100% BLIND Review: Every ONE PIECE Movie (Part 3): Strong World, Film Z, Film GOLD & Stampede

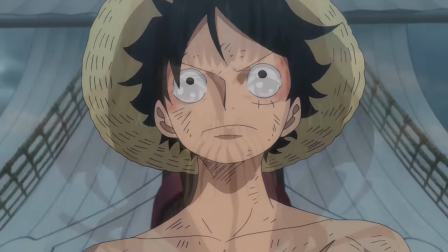968s
Overall, One Piece Film Z is a powerful, action-packed, and emotionally rich,
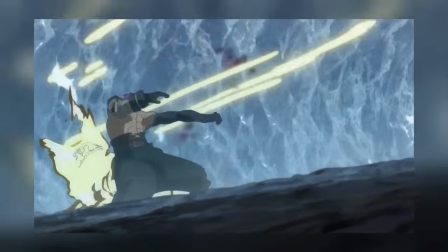973s
drama-filled ride that is fun but also forces you to contend with darker subject matters.
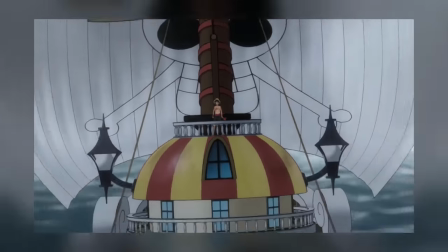978s
It is without question a movie that I highly recommend anyone to check out. Film Gold.
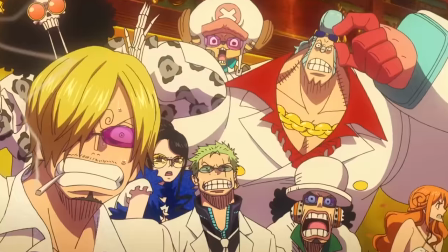983s
One Piece Film Gold is a strange film, but not in a bad way.
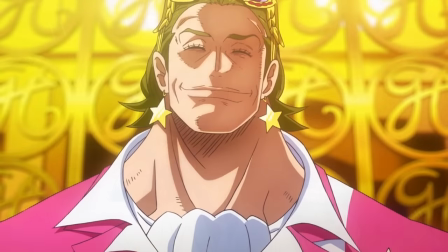987s
I thought it was really interesting watching One Piece give their own interpretation on a more American culture,
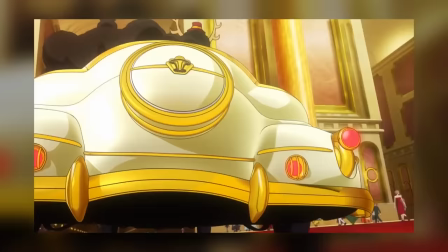992s
specifically Las Vegas, and it's a pretty fun and engaging setting to boot.
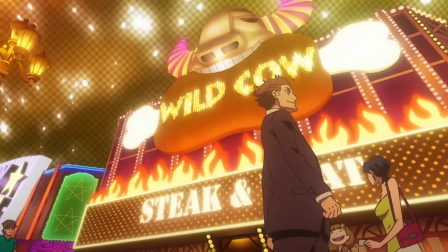996s
In fact, I'd go as far as to say that in the case of environment and establishing its world, this film does it better than any other film in the One Piece series.
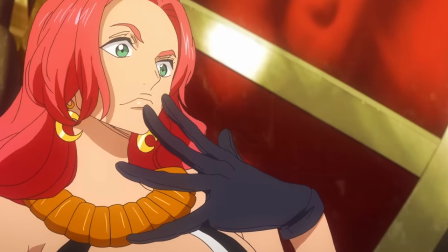1005s
That, and there are so many characters in this movie that speak random pieces of English, it's honestly pretty funny.
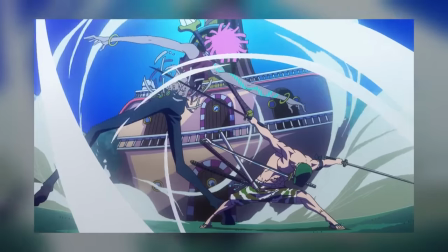1012s
With that said, this film also boasted a perfect introduction, completely capturing the vibe of its story, the environment, and the characters involved, and how?
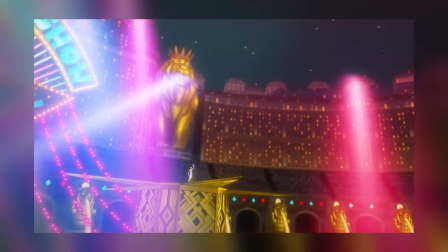1021s
Through song!
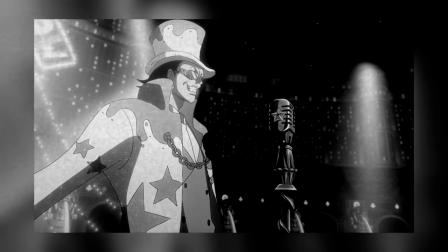1022s
The big bad of this film goes full Disney villain and complete with a full song and dance number, gets across his motivations and personality superbly.
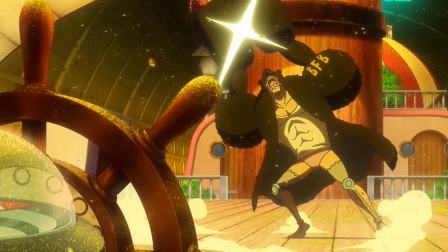1030s
And with the Straw Hats approaching, they get doused in a golden snow-like flake substance, and that's when we see it.
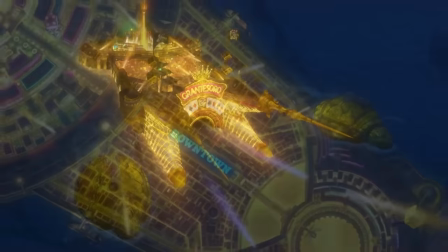1037s
The most massive ship in the entire series, perhaps even bigger than Thriller Bark.
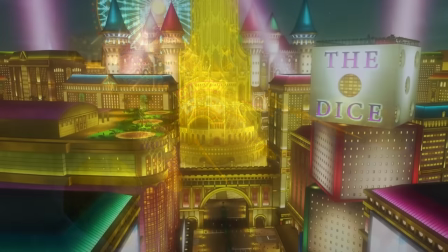1041s
A golden, shining ship, clearly taking inspiration from gambling capitals of the world, like Las Vegas, as I said.
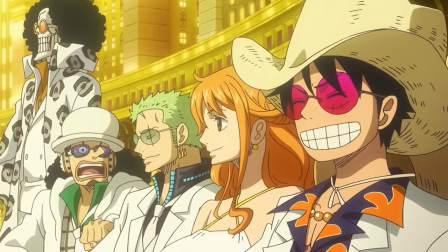1048s
As mentioned prior also, the world building and establishment of the world has to be the best out of the series of films for me.
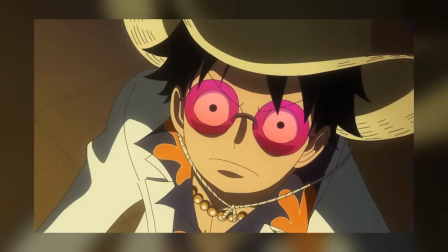1053s
We see cars and how they work, we see how people live, their buildings,
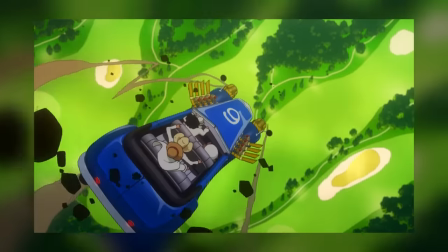1057s
the political and sociological structures, and the big boat has a golf course.
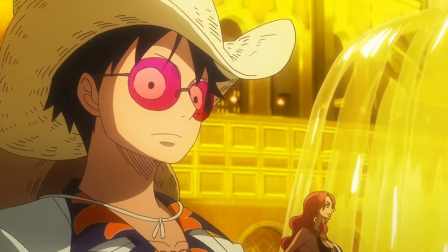1063s
Traditionally speaking, the story itself is fairly standard, at least when it comes to these films.
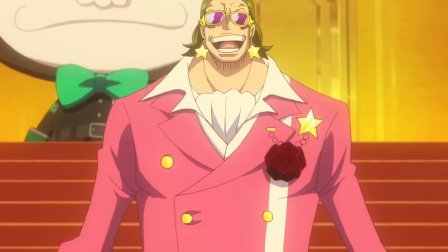1067s
The gang go to a place, the place appears to be fine until something bad happens, and then Luffy punches someone really hard to fix it.
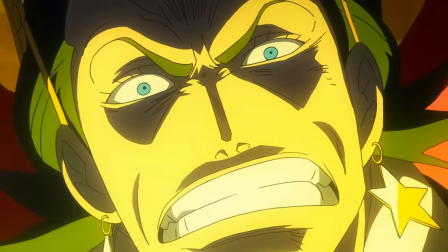1073s
That's essentially this film, but there's a little more going on than just that too.
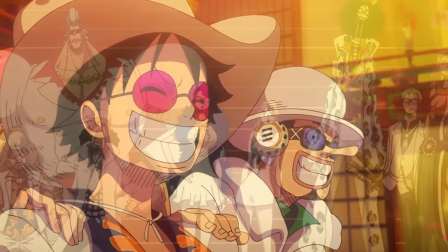1078s
The art direction once again is really fun, and the Straw Hats get different costume changes with new spiffy outfits.
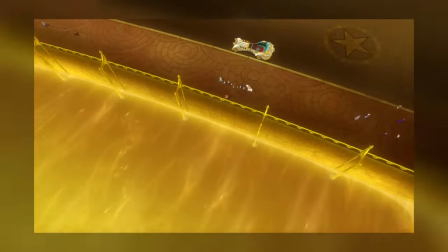1083s
Luffy be rocking that shirt. It also makes great use of the 3D effects in swooping one-shots to emphasize how massive the area truly is.
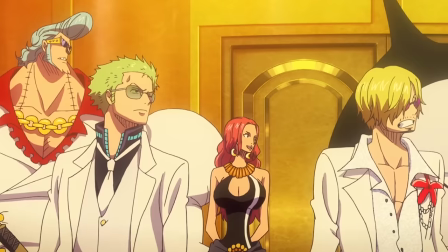1092s
However, once on the boat,
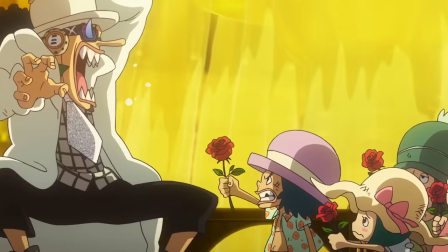1093s
cracks begin to form on the surface of this seemingly happy society as street urchins start begging for money and pushing their products onto the Straw Hat crew.
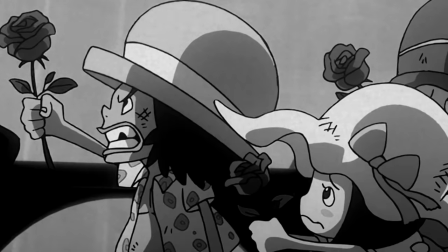1101s
This is primarily the theme of this film, and I'm not sure I'd go as far as to say that this film is anti-capitalist.
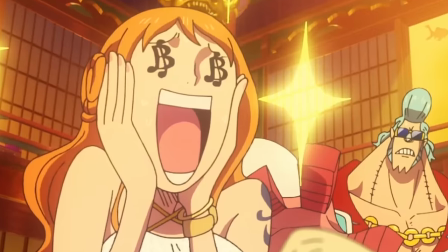1108s
I mean, Nami is still a character that wants money more than life itself,
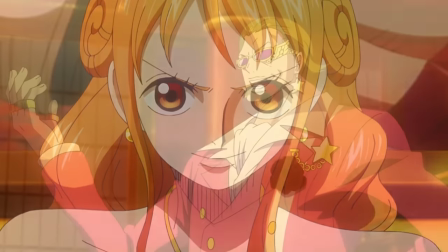1112s
though I do think a very pronounced aspect of the story deals with how those in power can squash the aspirations and opportunities of others if they lack the resources.
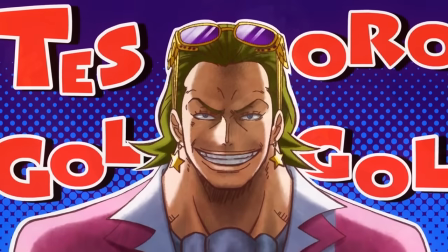1121s
With that very character obsessed with money being the main antagonist himself, I mean,
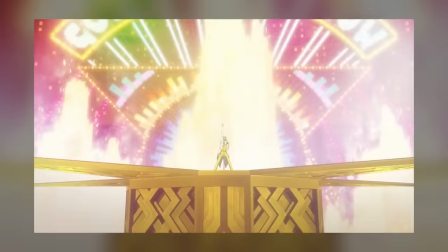1126s
he sang about that very aspect of himself at the beginning, he really does help to reinforce the themes of this film,
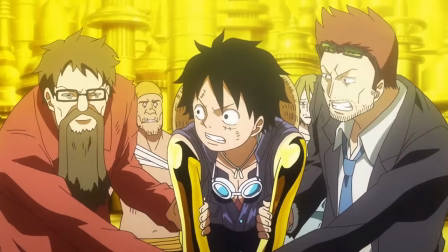1132s
and really, that's what I enjoyed about it, how the themes dictated the plot. And this, in part, is largely what makes the villain in this film so engaging.
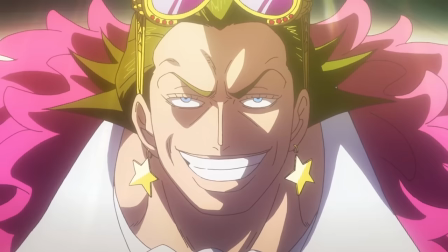1141s
Everything that makes him who he is, from his philosophy to his morals,
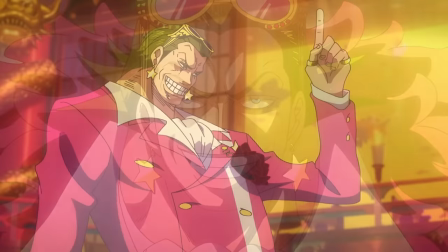1144s
it all dictates everything in the plot and everything about what makes this ship and, in effect, the world look the way it does.
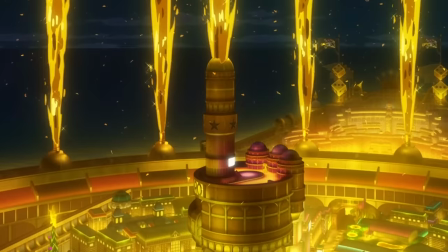1152s
He has the power to control and manipulate gold, and because the entire boat is essentially casted in gold,
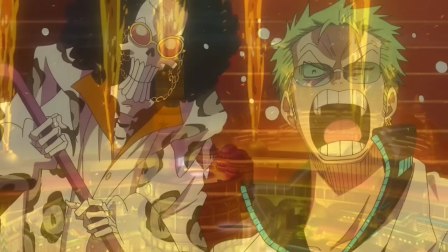1158s
the ship is effectively completely under his control. And really, the Straw Hats are none the wiser to the circumstances they are walking into until they end
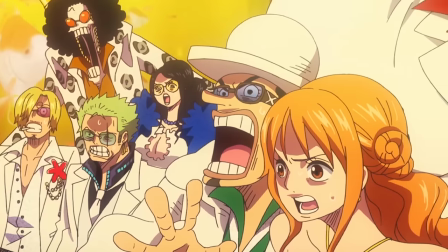1166s
up losing their money in one big fell swoop before being cast into slavery.
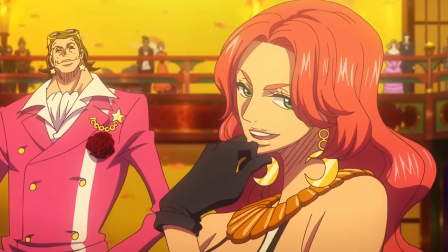1171s
You see, what's interesting here is that Pat has a subordinate that can literally take the luck away from anyone and thus, in effect, rigs Luffy's bet to lose.
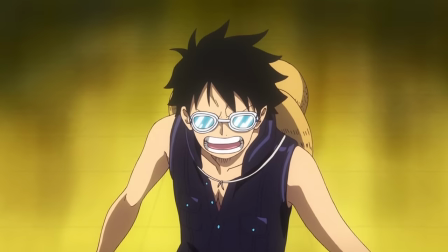1180s
And really, once they get caught up in the enslavement, the battles start to get the ball rolling onto the third act.
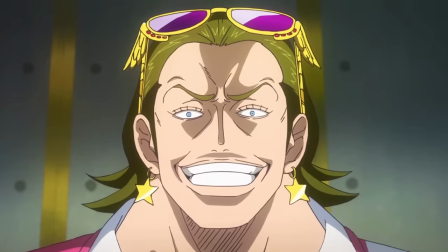1185s
Of these fights, by far and away my favorite was Luffy versus This thing is given time to breathe, and boy does it go on for a while.
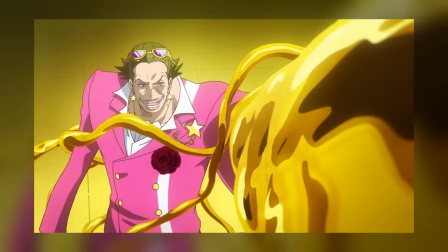1193s
And I mean that in a good way. The way this storyboard powerfully frames as this massive imposing figure,
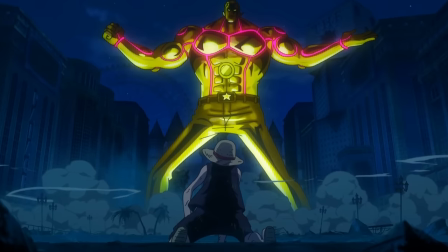1199s
with Luffy looking on tiny as he is no doubt facing a massive task in overcoming these insurmountable odds,
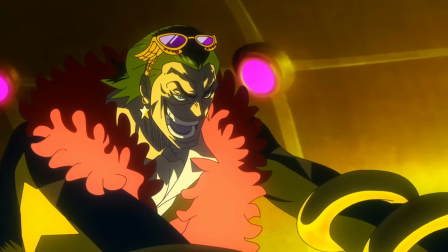1205s
all in an effort to liberate the people of this massive ship.